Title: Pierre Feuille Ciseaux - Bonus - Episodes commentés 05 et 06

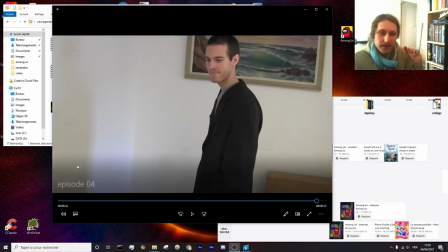0s
Eh bien, re!
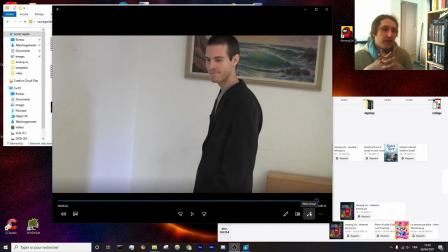3s
Alors, je sais pas si vous êtes nombreux, en tout cas, moi je kiffe faire cette série, et donc c'est avec grand plaisir que je suis revenu.
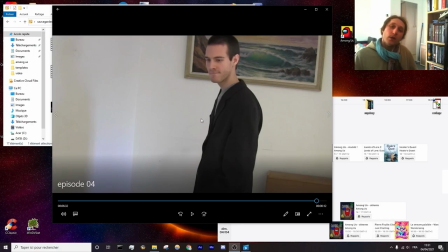10s
Je sais pas non plus si ceux qui sont là, ils viennent de mater l'épisode qui vient de sortir,
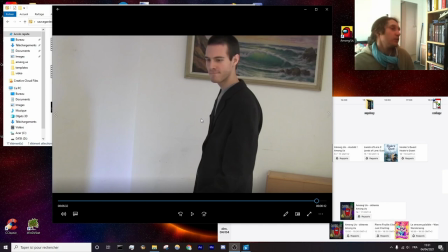15s
mais si vous êtes là, normalement, le niveau de hype est à son paroxysme, parce que celui-là, alors pour le reconstituer, c'est genre l'avant-dernier épisode. Celui-là, mais il est dingue! Bon, peu importe.
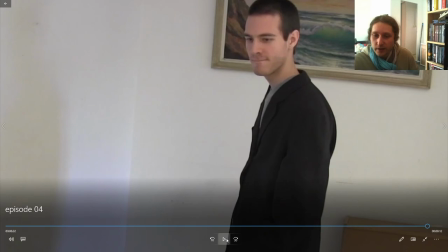27s
Pour ceux qui viennent simplement d'arriver, on en était là la dernière fois avec Gamma qui avait l'air juste super cool.
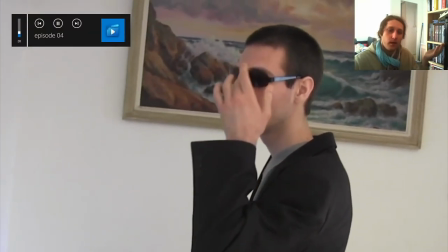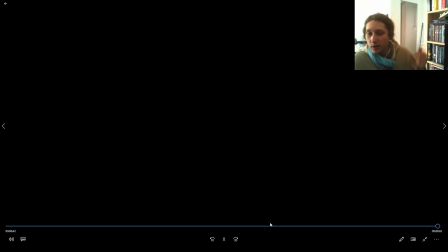41s
Et on se disait, mais comment Stéphane va s'en sortir, hein?
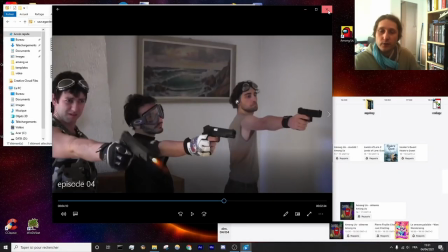44s
Il se fait tirer dessus à bout portant, avec Sophie qui apparemment a pris quelque chose dans sa bouche et lui a fait très peur.
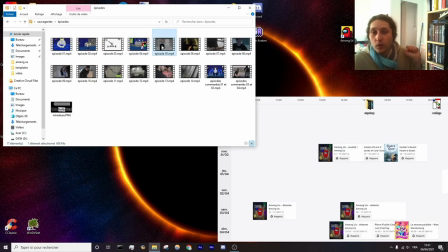52s
Et ben du coup, on reprend la suite qui est juste là.
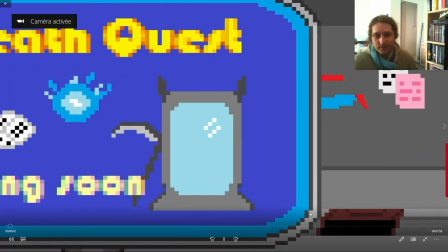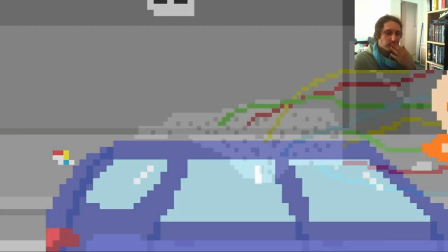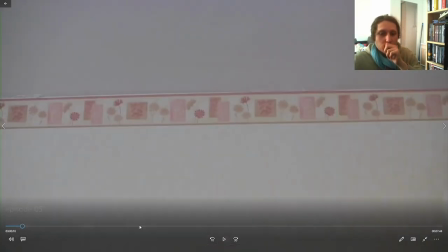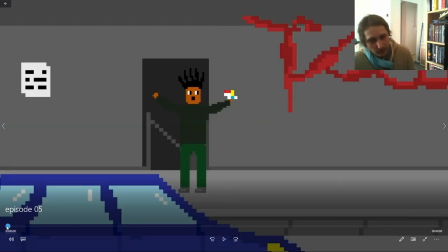76s
Excuse-moi, j'en ai des choses à dire ici. Alors, on va couper le son.
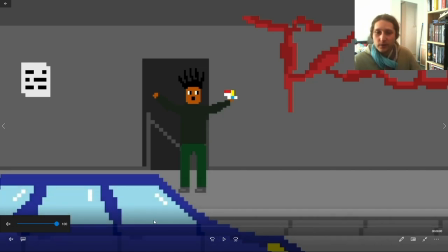83s
J'ai voulu faire une rue, mais le truc c'est que je me suis dit qu'il fallait qu'elle soit différente à chaque passage,
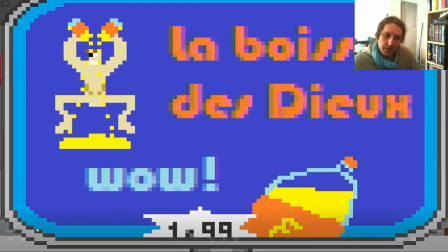90s
histoire d'ajouter un petit peu de vie. Mais je crois qu'au final, j'ai abandonné l'idée, hein, c'est la même.
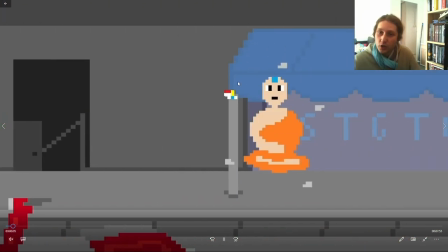95s
Non, elle est différente. Regardez, l'arrière-plan, il change d'une fois sur l'autre. Il est différent. Voilà.
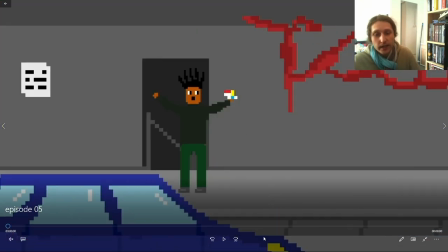100s
Bon, là, c'est re le premier. Mais donc, là, déjà, l'arrière-plan, il change. Ensuite, Vlad, écrit en lettres de sang, en fait,
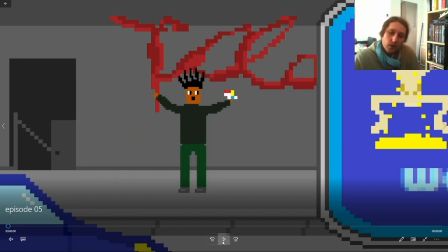108s
le truc complet, c'est Vladimir, parce qu'à cette époque, c'était mon personnage principal sur League of Legends. Puis depuis le rework, et depuis très longtemps, maintenant, j'y joue plus. Mais à l'époque, voilà, c'était mon personnage préféré.
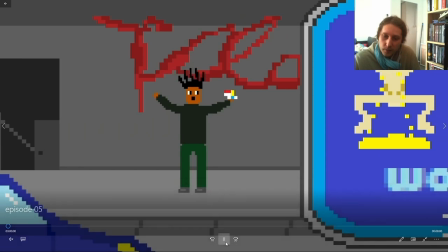119s
Du coup, c'est pour ça que j'ai écrit Vladimir en lettres de sang, parce que c'est un vampire. La boisson des dieux.
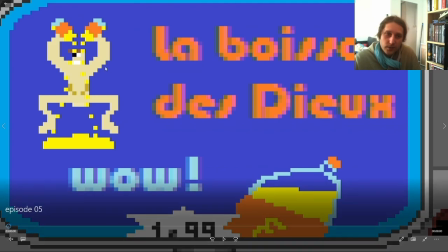124s
Ah, il faut savoir que pendant des années, je kiffais grave le Fanta. Et donc voilà, c'est ma boisson, hein. Regardez, il y a même un petit F pour seulement 1,99€. Le mec, il se renverse du Fanta dessus, il s'en fout de partout. C'est un panneau publicitaire qui est au premier plan et qui change à chaque passage, en fait.
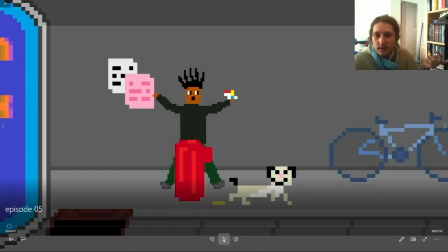142s
Je trouvais ça amusant aussi. Le chien qui pisse, bon, ça, c'est des dessins.
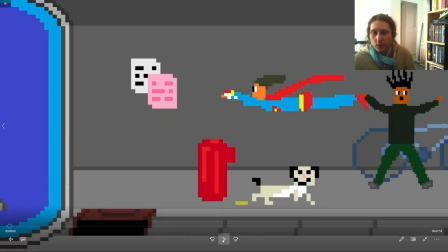147s
Superman, pourquoi? Simplement parce que j'avais pas spécialement d'idée de nouveau design, donc j'ai mis des personnages qu'on pouvait reconnaître,
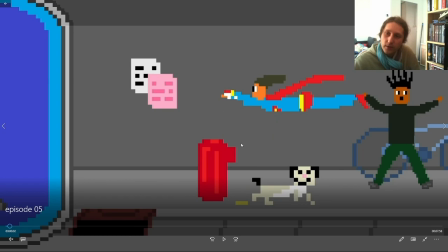154s
et c'était pour matraquer l'idée que le casque, tout le monde se le disputait, et que c'était lié à des super pouvoirs.
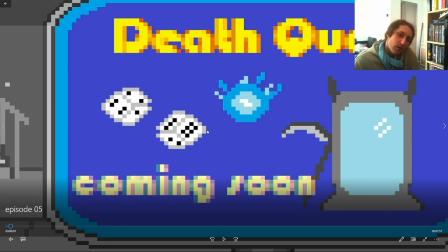160s
Death Quest, alors je crois que j'en ai jamais parlé sur les épisodes commentés.
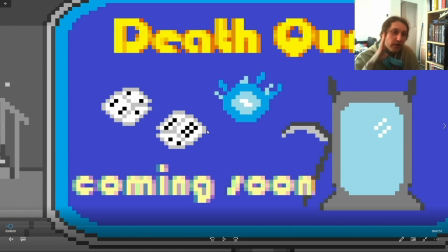164s
C'est une histoire sur laquelle je travaillais à l'époque, travaillais, enfin, que j'avais pensé en fait, qui aurait été mon second film. L'idée c'est qu'en fait, le personnage principal c'est une anomalie, c'est-à-dire que le début commence,
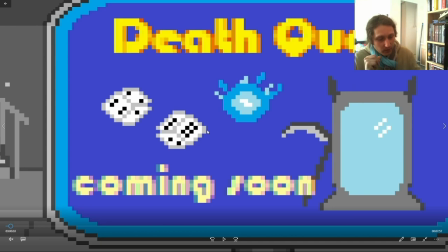180s
il est mort, il meurt, et en fait, mais il est encore vivant, un peu comme un vampire ou quoi. Et lui, c'est pas une situation qui lui plaît, en fait, il aimerait juste mourir. Et du coup, il est accompagné de. Très vite, il y a la mort qui le rejoint, la mort en personne, la faucheuse, qui, elle, veut juste faire son travail avec ce mec qui est une anomalie.
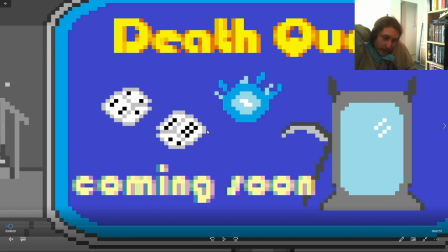198s
Et un peu plus tard, ils seront accompagnés d'une fantôme et d'une espèce de petite boule comme ça, un feu follet qui les accompagne. Et hors de question qu'il chante comme ça! Non, il aura une voix quand tu parles, tu l'écoutes, une voix qui vibre, tu vois.
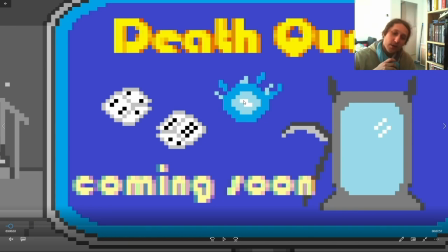212s
Voilà, donc ça faisait une petite roue de RPG. Je voyais bien un peu comme dans un jeu de rôle en fait, qu'ils évoluent et leur but c'est d'aller
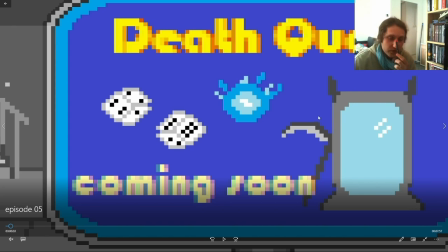222s
jusqu'au miroir qui en fait il y a une ancienne légende, c'est moi et ma femme qu'on l'a inventé,
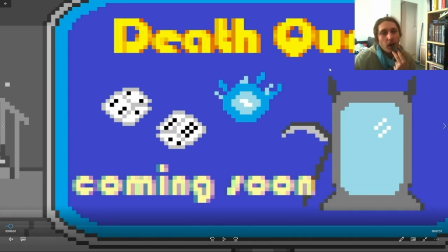226s
hein. C'est pas un truc que vous trouverez sur Wikipédia ou quoi, une ancienne légende qui dit que il y a très longtemps il y a une entité qu'on pourrait appeler Dieu ou peu importe qui aurait fabriqué un miroir qui permettrait de passer comme dans une porte du monde des vivants au monde des morts et inversement dans l'autre sens.